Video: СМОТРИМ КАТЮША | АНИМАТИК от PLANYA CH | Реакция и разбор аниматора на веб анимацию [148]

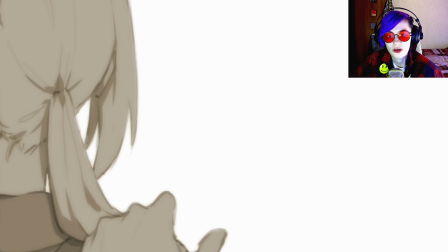[4:15]
Блин, как прелестно.
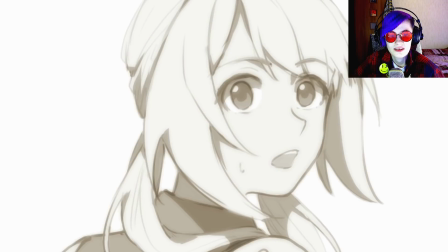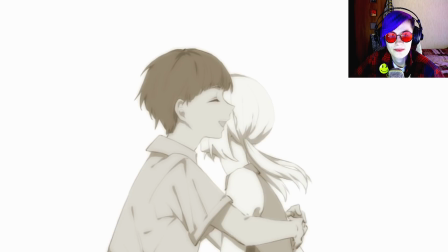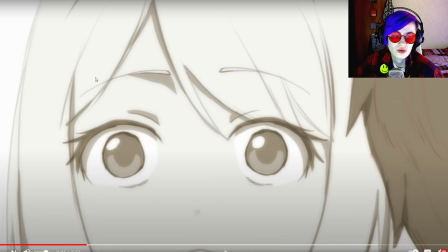[4:26]
Какой-то, понятно, парниша ей встретился. Интересно, что это, какой-то ее родственник или любимый человек, не знаю. Но, блин, это так все изящно нарисовано, я не могу. Мне дико нравится монохромный колорит кадра. Мне кажется, что он еще и коричневый, но это из-за моих очков. Но нет, он просто какой-то монохромный.
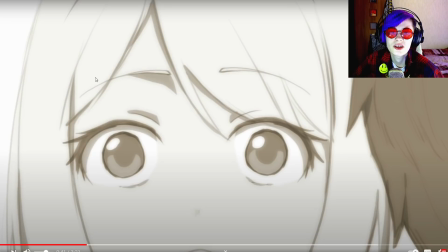[4:44]
Это придает, что ли, знаете, такую атмосферу, именно дымную, какую-то будто из старого черно-белого фильма военных лет. Это прикольно. Прям стилизация выбрана хорошая. Нету ярких броских цветов. Все такое приглаженное.
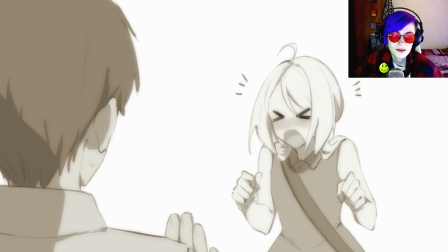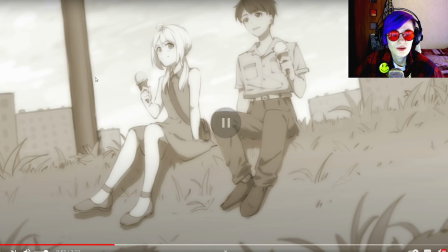[5:08]
Он ей дарит шарик. О боже мой, можно я буду стопить на каждом таком кадре и любоваться? Посмотрите, как это прелестно нарисовано. Все эти травинки, пальчики, волосинки, прям...
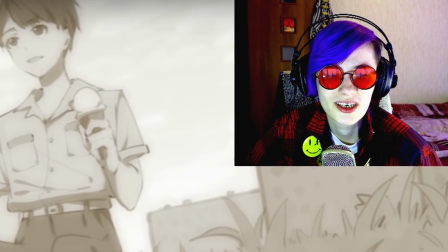[5:21]
А, пацан немножечко похож на Синзи из Евангелиона.
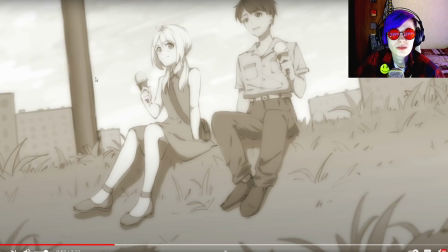[5:27]
И ракурс взят интересный, чуть-чуть под углом, диагональный такой, композиционно приятное решение. Блин, не могу, здорово, просто здорово.
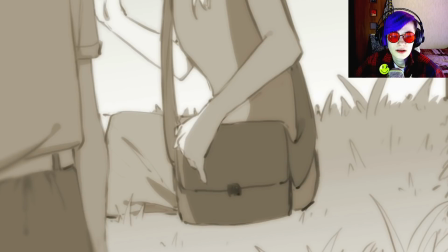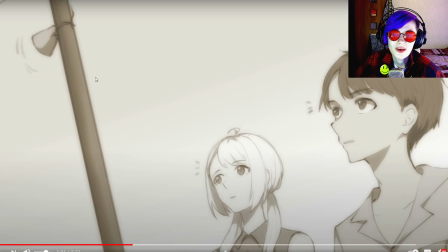[5:44]
Это типа решили показать момент, когда только началась война, и типа эти ребятки услышали сирену и узнали об этом.
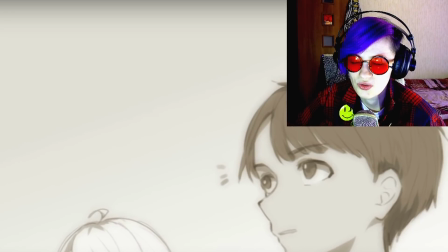[5:53]
Блин, тревожный момент, потому что я на самом деле не переношу звука сирены военной, меня прям, да и любой сирены,
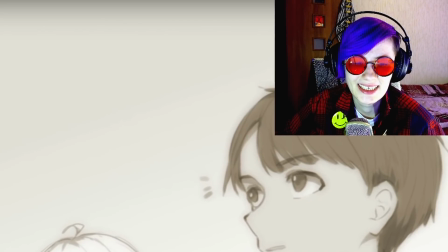[6:00]
он меня нервирует сильно-сильно, прям хочется сразу что-нибудь ударить пойти.
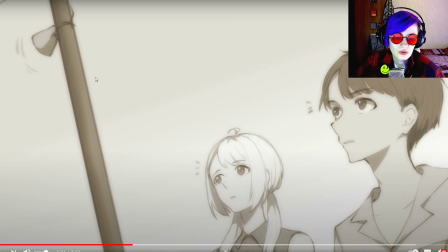[6:06]
И здесь как раз его так впрягли в приятную, спокойную песню, что аж мурашки пошли по спине, блин.
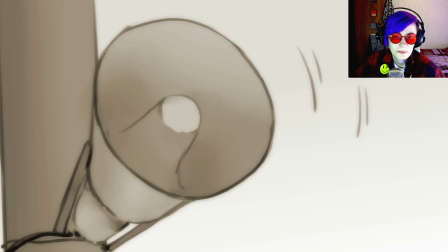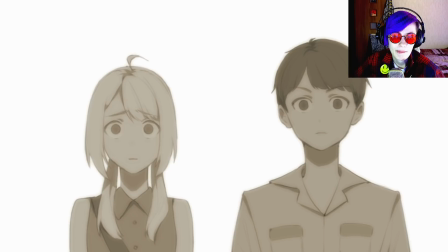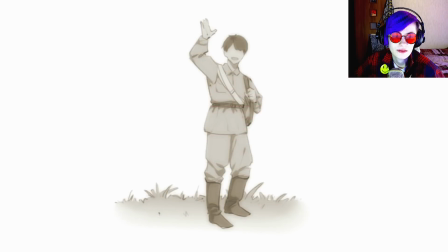[6:25]
Испугались ребята. О, типа он все, он ушел на фронт, да.
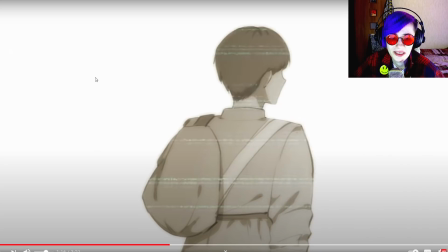[6:31]
Показывает такими помехами, как он исчезает. Наверняка, чтобы подчеркнуть, что он исчез реально.
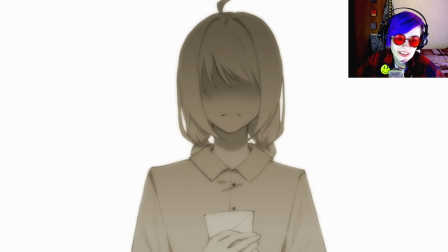[6:40]
Бедная.
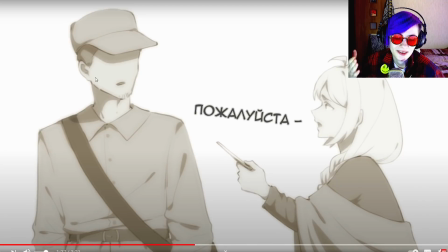[6:45]
Да. Даже реплики, как в манге вставлены, таким же шрифтом. Блин, очень стилистика прям подогнана.
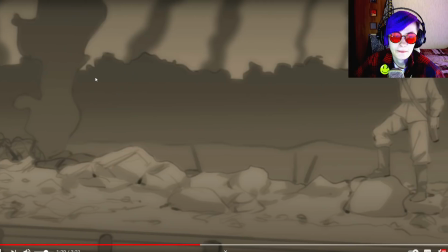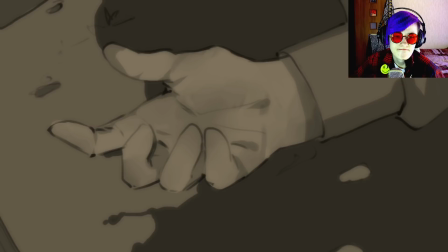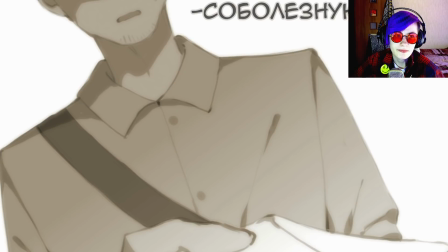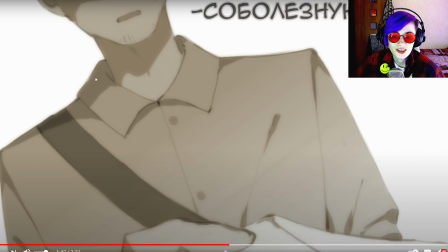[7:11]
Все понятно. Ей сообщили, печально. А, насчет кадров, не знаю, вот мне прям хочется немножечко добавить чуть-чуть наплыв камеры в кадрах, чтобы он хотя бы медленно-медленно, хотя бы на пару миллиметров она сдвигалась.
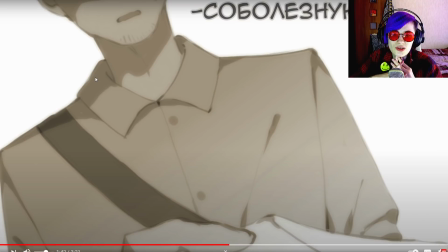[7:27]
Слишком статичными выглядят кадры. Не знаю, из-за того, что они затягиваются некоторые, вот эта птица, висящая на одном месте. Как будто реально просто комикс какой-то, мангу вот так в видеоформат запихнули. Но чуть-чуть будет работы с камерой, с кадром, вот динамики добавить,
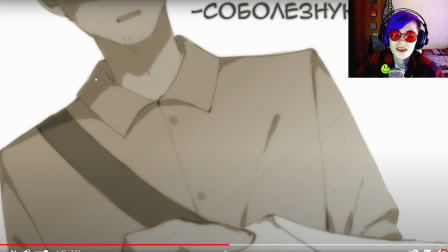[7:43]
чтобы она плыла, но все равно поживее бы смотрелась, чем просто стоячие кадры. Не знаю, но это прям имхо. Люблю, когда есть все равно какая-то динамичность даже в аниматике, чтобы что-то двигалось.
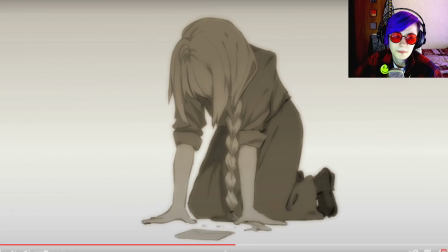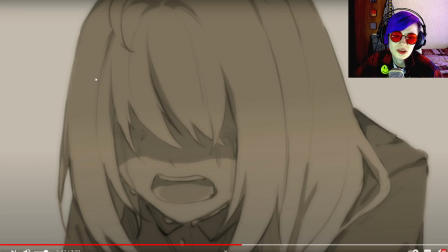[8:01]
Очень эмоция прям мощно нарисована. Смотрите, как она ревет с горя, блин, грустно.
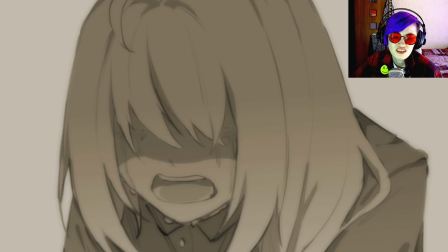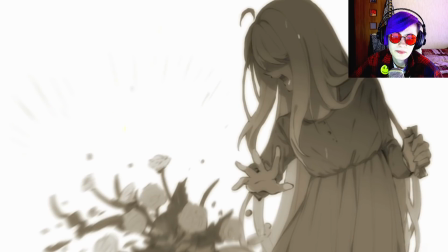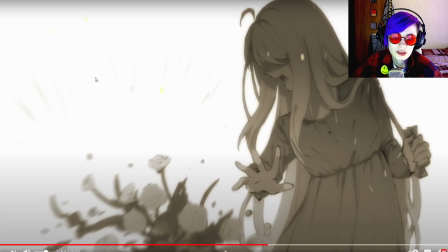[8:19]
Вот это очень красивый кадр.